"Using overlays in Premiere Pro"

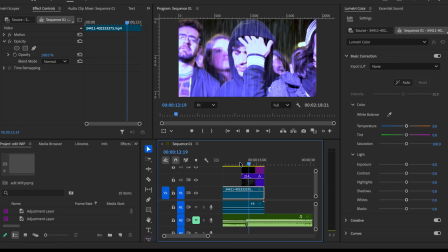4:10 There we go.
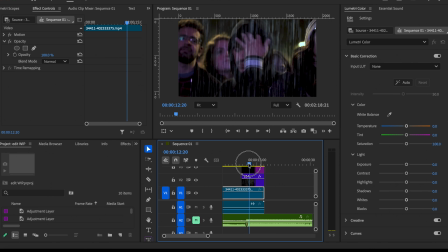4:15 So we've got a rain overlay here with a simple adjustment layer with a simple bit of color grading on to make it colder and wetter and darker looking. And at the front here, we've got an overlay with some bokeh here over the top.
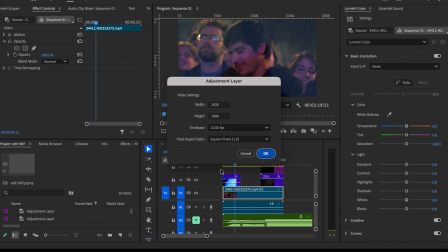4:30 Again, we could add another adjustment layer over the top here, and we could use that adjustment layer to enhance the grade for the bokeh effect.
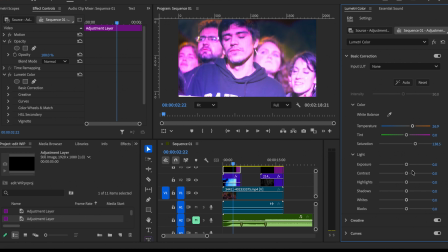4:41 So here I might up the saturation and warm up the clip, introduce a little bit of contrast.
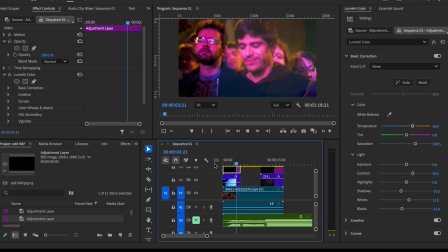4:52 Got a bit more of a dreamy kind of party kind of vibe. Let's do this CCTV effect.
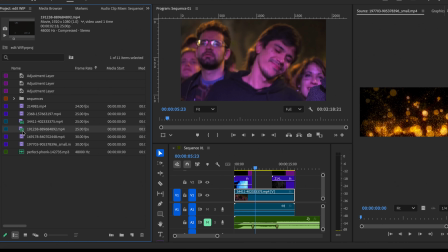5:00 Here we go. We've got a CCTV style camera here. So again, let's go into effect controls, change the blend mode.
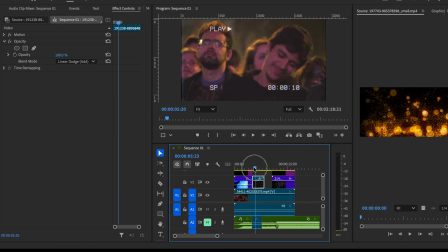5:15 We'll go linear dodge on this one so you can see. So we've got our CCTV overlay, but again, I think we need to add an adjustment layer over the top just to complete the effect.
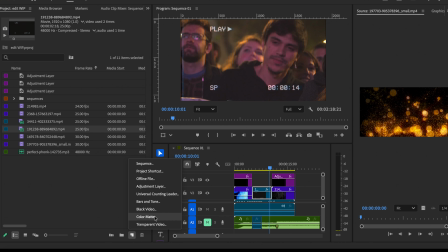5:29 Let's make this your classic kind of matrix style cool green CCTV.
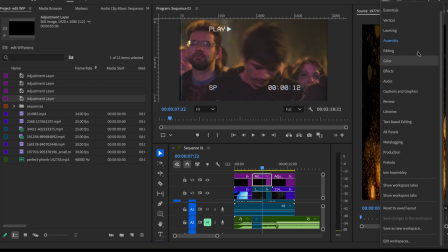5:35 So select your adjustment layer, go back to color, and the luminetry panel over here, let's add a green tint.
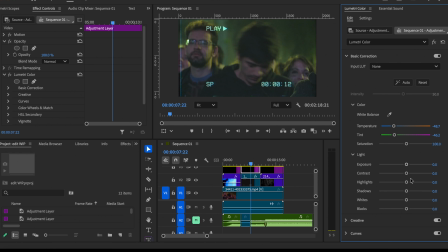5:43 Let's turn the color temperature down. Let's turn contrast down.
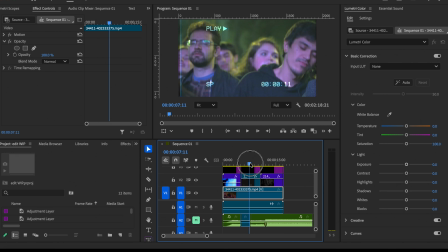5:52 So we've got a CCTV style effects there. I think we could go further though.
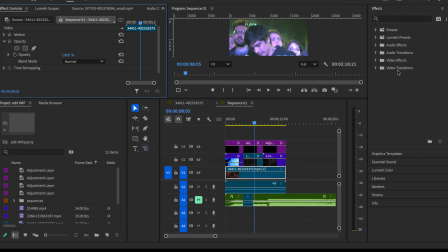5:57 So we're going to go into the effects panel now, and in the effects, the first thing to do is we're going to find posterize time. So I'm typing in posterize time, and under the time, under video effects time, there's posterize time. But first, I'm going to use my razor to just cut out
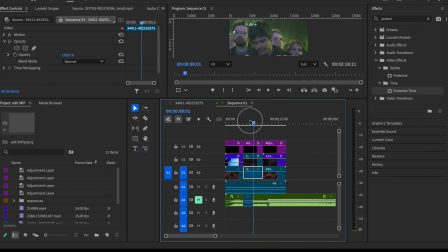6:14 the video of the dancing man underneath so that it just lines up with the CCTV effect. Drag posterize time onto there. And then over here in your effect control window, I'm going to change the frame rate to 12 frames a second.
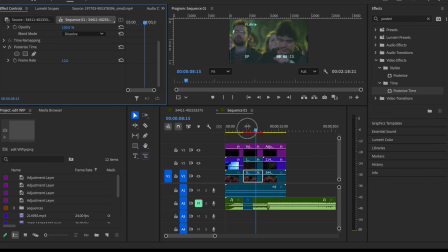6:30 Now what that's going to do is it's going to change the effect that the time has for frame rate.
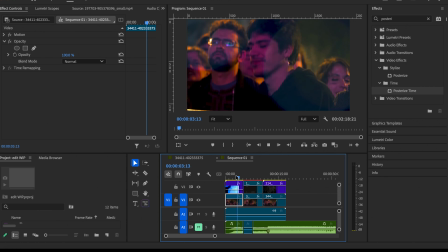6:36 So rather than being 24 frames a second, it now goes glitchy like CCTV.
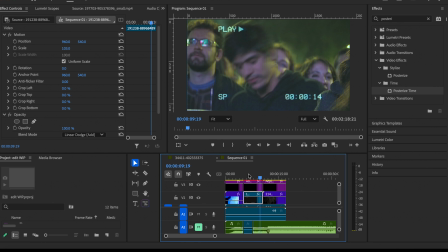6:44 And I think what we could do here as well is we can add some noise just to really create that CCTV effect. I'm going to drag the noise
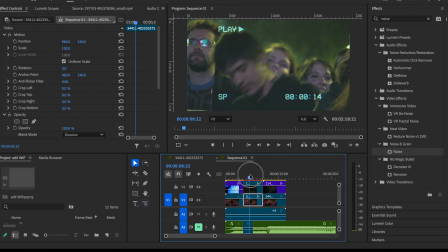7:00 onto our video clip there. And again, under effect controls then, let's put the noise up. And then let's have a look. Now Premiere has recently added some really cool effects to its effects panel.
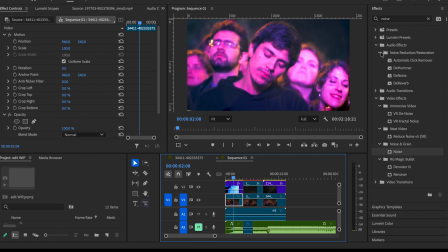7:19 So I want to show you a couple of those and use those on here. So first of all, if we go to video effects and then go down to film impact here, and what we're going to do is we're going to have a look for focus blur.
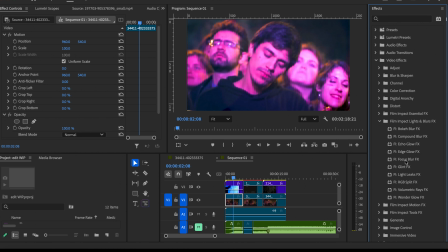7:34 So this first one where we've got the bokeh, I'm going to add a focus blur onto our dancing man here. So drag the focus blur effect onto the video of the dancing man. And then we can change then how soft the blur is, how blurry it is.
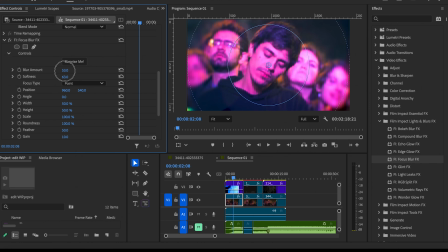7:53 And I'm going to add that on there. And now we can see
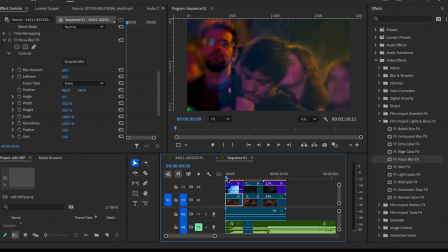8:03 our dancing man, that first one. Shuttering frame rate in the second, and then we've got the cold dark rain at the third.